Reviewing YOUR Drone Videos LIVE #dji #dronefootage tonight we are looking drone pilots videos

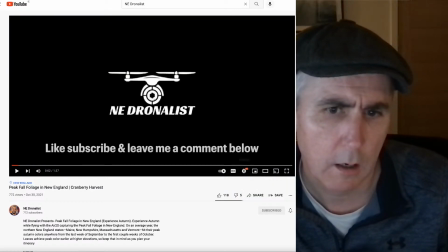Hold on a minute here. Why did you not put an end screen at the end?
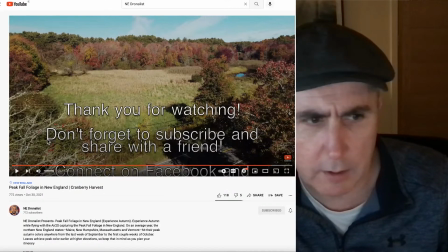Free promotion. Okay. All right. First of all, very good.
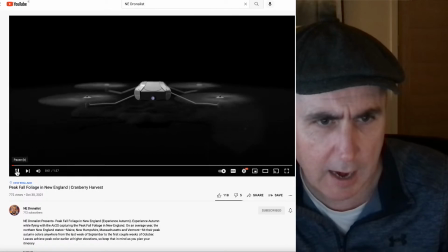I like it.
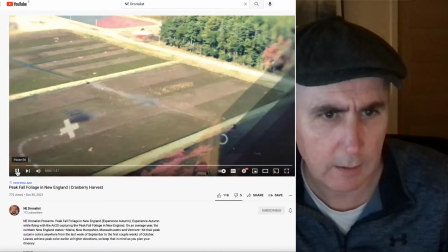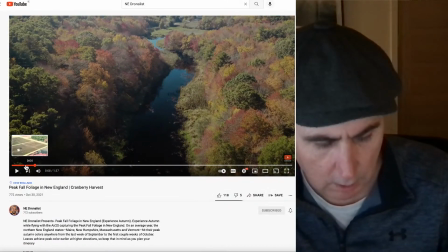Okay. So, I really liked
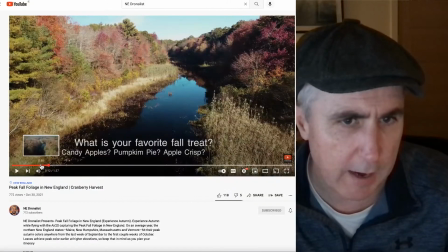a couple of the shots that we're introducing. Again, if we even look, that's a lovely shot.
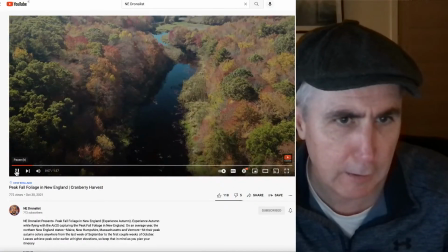I didn't get enough of it. All right, here we go.
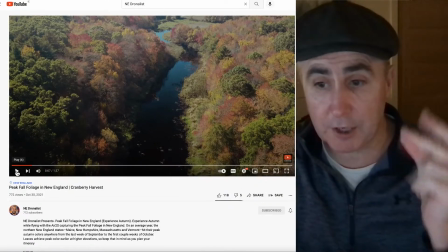Now you've kept it snappy there, so that's good. That's good, definitely good.
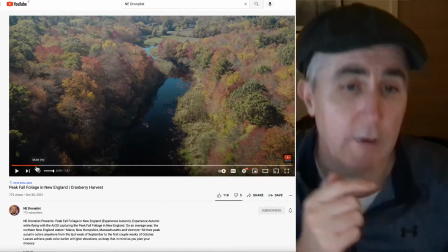Now that, okay, so here we go.
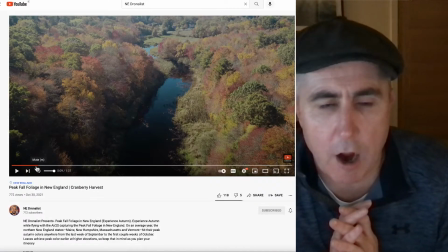Right, I'm not a big fan, me personally, of music that has lyrics during drone videos.
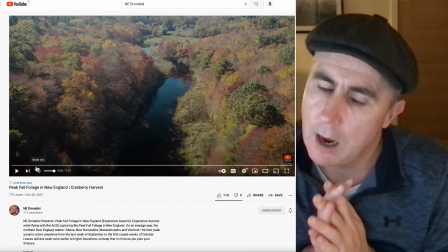That's just me. Am I the only one who thinks like that?
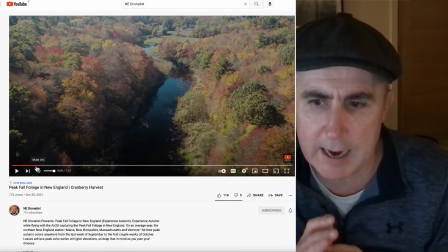Because all of the big cinematic stuff that I see, I generally just see it,
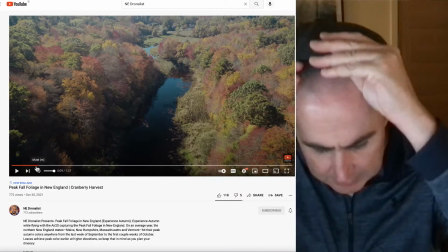and I'm thinking of the scene, and I'm not listening to the lyrics anyway.
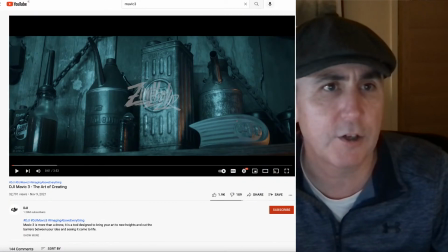So a lot of these guys, you will see, it's all very sort of,
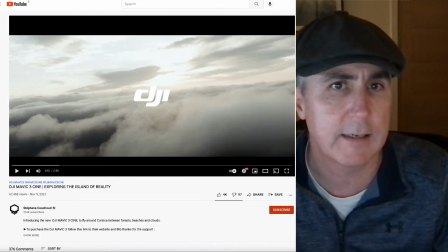nice and soft.
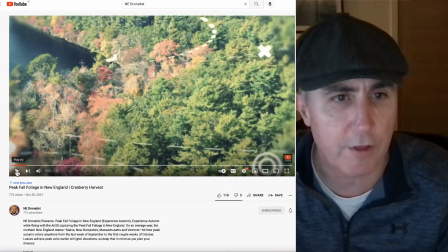So I would probably choose music without lyrics.
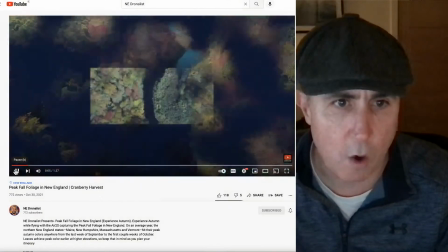Right, so this is your first scene. Again, you want to practice that smooth shot.
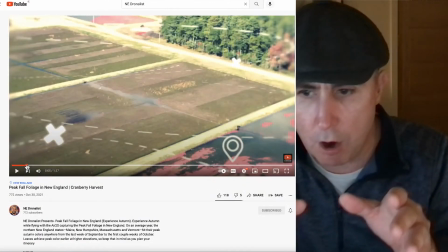No jerky movements ever in your shots.
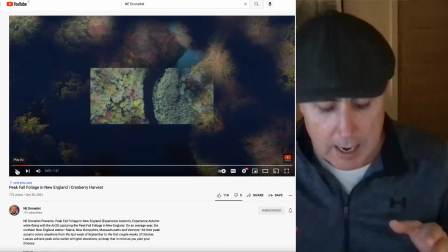So you don't want people to know it's with the drone. And that means adapting the yaw on the camera to make it nice
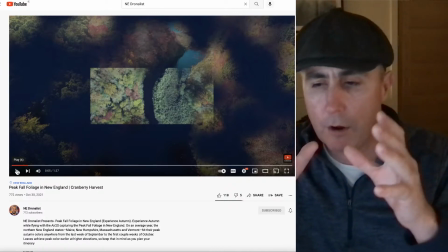and soft and cinematic so that the moves are nice and smooth.
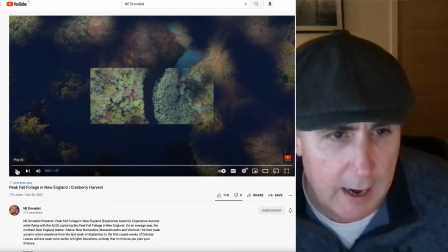Okay, here we go.
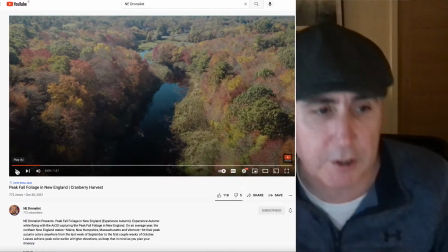Now, I like the way you're bringing it up there, which is really good. That's really good.
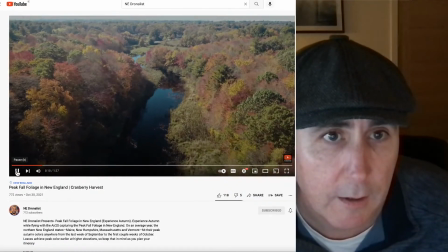Really good. And then you've brought us into the next shot.
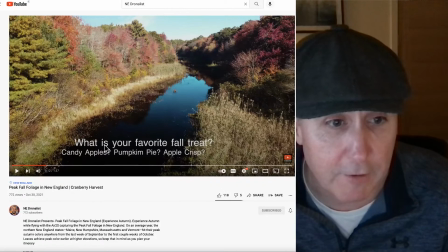This I like.
What is your favorite fall treat?
I do like all of that sort of thing. I like a story. I don't just like boring drone footage.
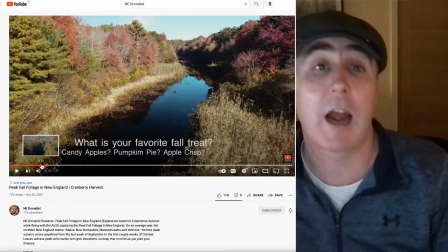Unless it's an absolute clinker that National Geographic are going to use.
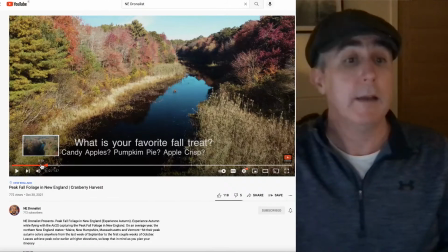I want you to tell me a story. Tell me a story about what's going on.
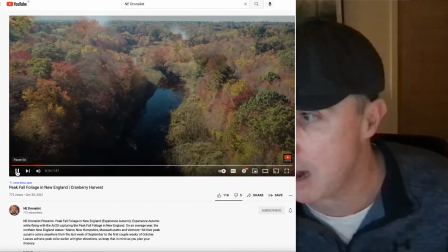And if you're not afraid to appear on the camera, go ahead and do that too.
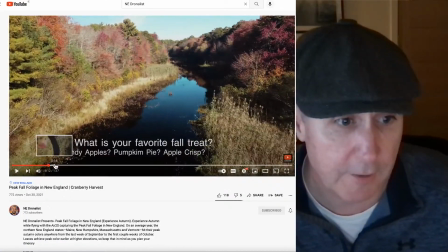No harm. Now, there is a few different contrasts in your colours there, but hey,
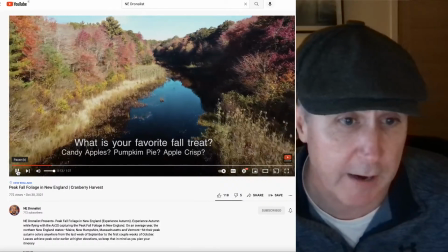that's as long as you're not oversaturating the footage, you'll be fine.
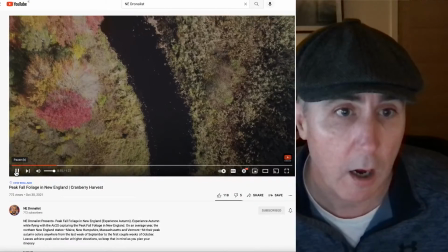See, I would have given that shot a bit more. Unless you're trying to keep it nice and brief and keep us entertained.
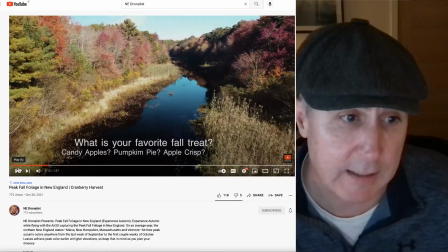But that one only lasted, how long did that one last? Right, so we've got 11, 13, 14.
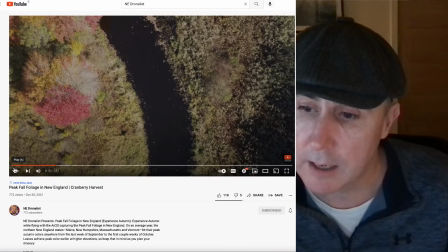That's not even 5 seconds. You know, it's not even 5.
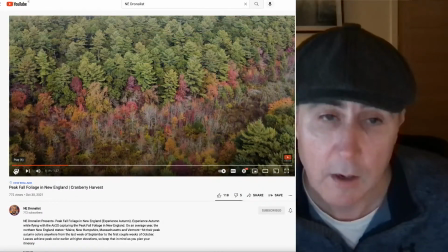I watch you as you try 4 to 5, yeah, you'll get away with it, definitely.
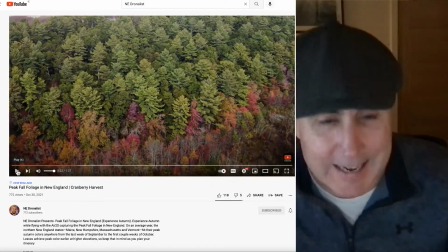I'm looking. And again, see the way there was a little clink in it there?
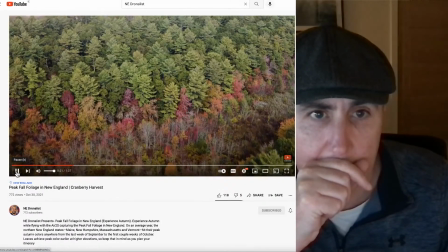Just a little clink. See, it just said whoop.
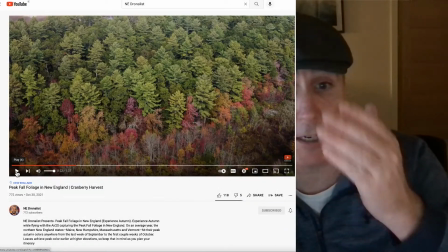Even if you could cut a transition in to just make it nice and smooth.
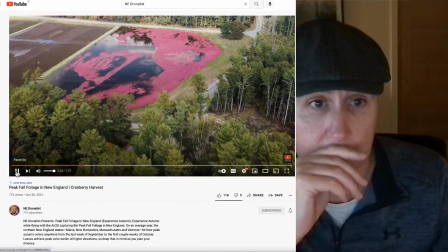And I can't help but smile. Right, so this is what it's about.
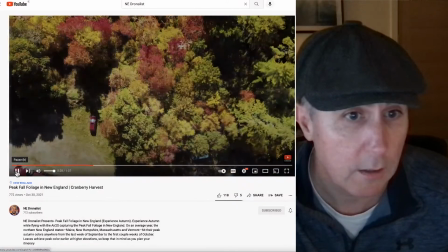It's about the cranberry harvest. If you're now, this is just me.
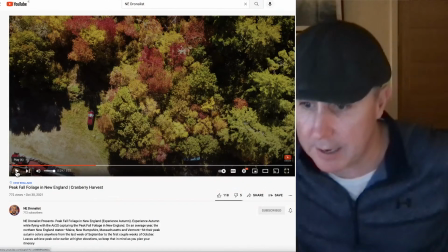This is just me trying to get the retention. This is just me.